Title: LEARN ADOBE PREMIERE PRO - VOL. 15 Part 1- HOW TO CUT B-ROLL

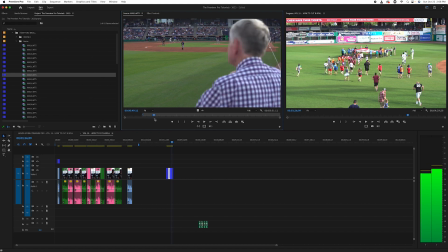(28:48)
Let's just kind of scrub through and see if we have anything else interesting here.
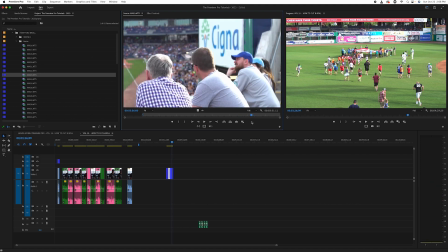(28:55)
That's kind of cool. And we're talking about fans plural. And again, when you have a static shot, it's good when the subject has some action and aren't just kind of sitting there.
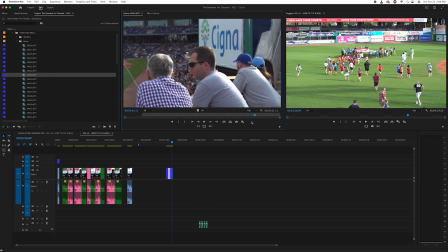(29:04)
So you can see we adjusted for our exposure there. That shot right there with the head nod and turning, that's a nice action. And it really does get that much surgical, but it makes a difference. So let's go back to the beginning. Press in. Right there. Let's hit out.
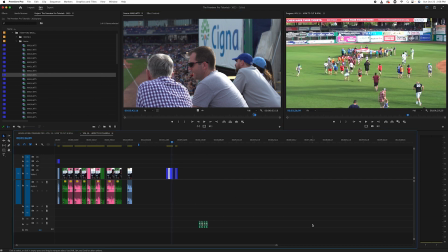(29:24)
And I'm going to drag that down to the timeline. And then I'm going to show you one more trick, because I guess we're going to have to wrap up part one, but we're going to start, I think in part two, what we'll do is we'll select out that stock footage, and then the following part is when we incorporate everything together.
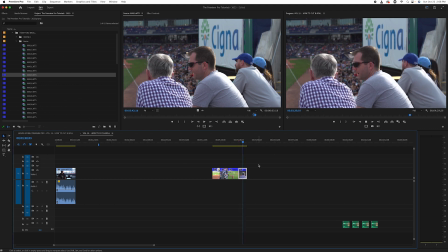(29:41)
So looking at that shot, and he's talking about the fans, and that's a nice, well-composed shot. We have our foreground, midground, background, and we have a nice foreground, really sharp fans, what we're talking about, fans plural. The midground, we have kind of one of the sponsors and some of the crowd blurred out. Then we have the far background.
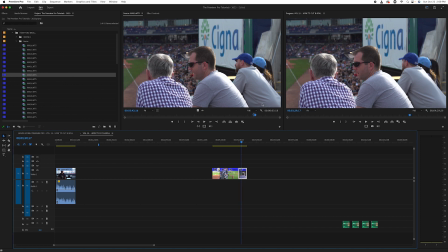(30:00)
You can just see some of the players. So there's Some really wonderful composition going on here. And then one thing I'll show you really quickly is you can make this come alive a little bit more,
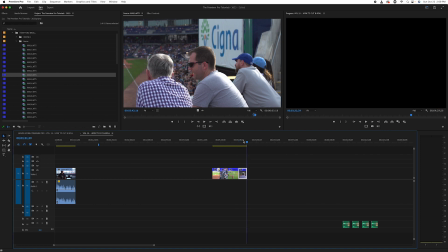(30:10)
especially being a shot on sticks, is you can go to your last frame and set a keyframe for scale.
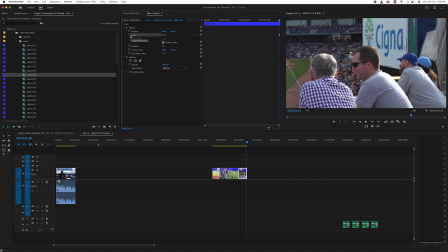(30:16)
Go to your effects controls, scale, and then go to your first frame. You can press up on the keyboard as long as you make sure your timeline's highlighted. And it's going to go to the previous frame. And just maybe, let's say 103%.
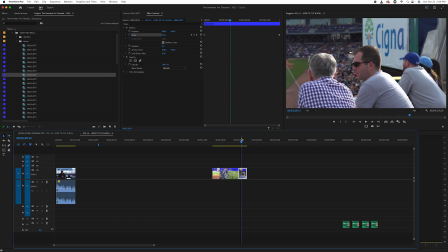(30:32)
So now it's keyframed. It's going to scale down. So the last keyframe is 100%, which is the actual size of the video. The first keyframe we set to 103%, which means it's scaling it up by 103%.
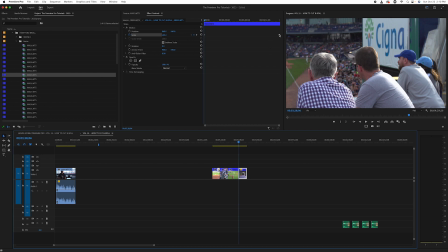(30:46)
And what Premiere is going to do is say, okay, I know you'd like to be at 100% here. I know you'd like to be at 103% here. What I'm going to do is evenly go between those two mathematical values over the time you've told me.
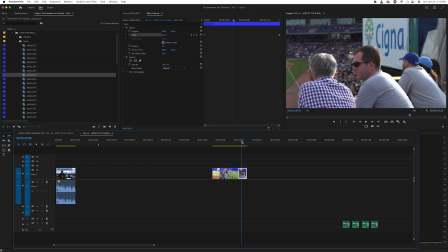(30:59)
So it's all mathematical. And the result you get is a keyframed zoom out. But that's subtle motion. And if you really go back and watch a lot of, again, high-end documentaries, sports documentaries, little things like that that you may not have noticed are what make them feel big.
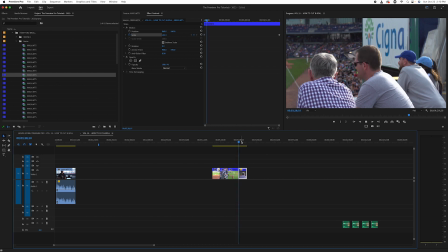(31:17)
It's what makes them feel energetic and moves the story forward. So we quickly just did that. And you'll see as we put this over the dialogue in the next video, you're going to see that, wow, that just kind of has a feeling and a momentum to it.
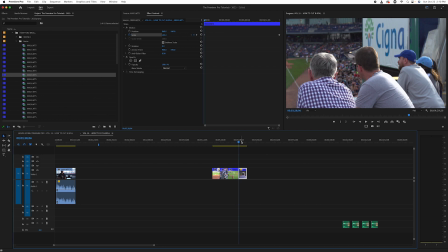(31:33)
And that's how you start to get from just raw footage and clips to like telling a story and more complex editing.
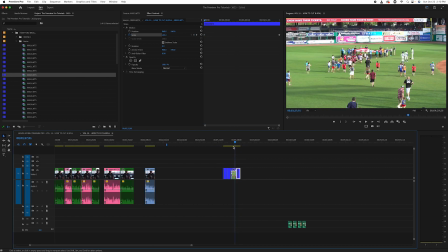(31:40)
So we're going to stop from here because part 2, we basically selected a very small amount of B-roll from what we shot.
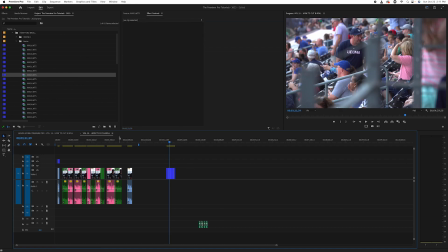(31:46)
Because again, at the beginning, what did we say? It needs to match what our subject is saying. But now if we quickly look at our timeline, so let's pretend here, we're going to play a little game, right?
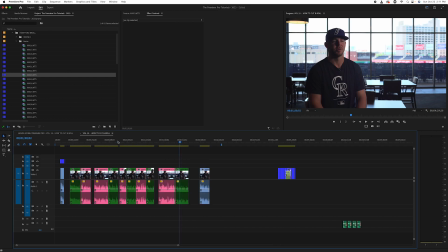(31:55)
Let's pretend here. Okay, yeah, we don't need to play games, but let's pretend here that this now at this point, sometimes teams will have editors that do different things. So you might have an associate editor whose only job is to set up the project, get the footage in, sync up any sound, and then you might pass it off to your next editor.
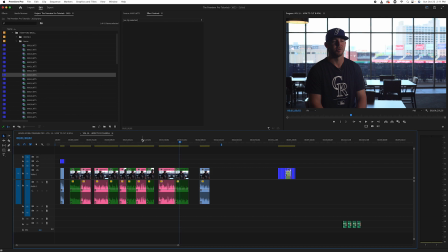(32:14)
So let's say we are the next editor and now we've selected some B-roll, we've decided what's going to be on camera and decided what's going to be covered. Now this may be going to our next editor whose job is to look at this project for the very first time and say, I have to decide what B-roll is going to go where and what stock footage we're going to do to paste this.
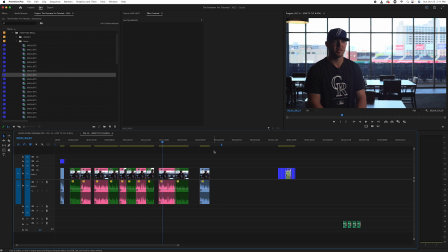(32:32)
So now that editor can open this timeline right away and go, oh, wonderful.
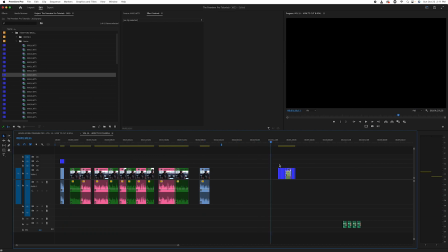(32:37)
I can see this is a B-roll clip that we shot because it's in blue. These are other B-roll clips I have to use.
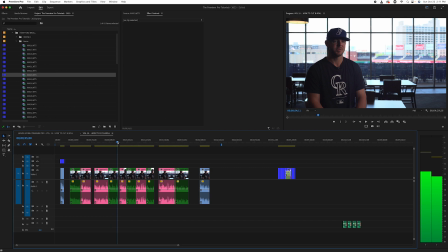(32:42)
I can see that this is going to be on camera. So I'll make sure not to cover these. And I can see that this is where I need to find my stock footage. So a new editor who's never seen the project can very quickly open this and go, I know exactly how to get started. I know what to do.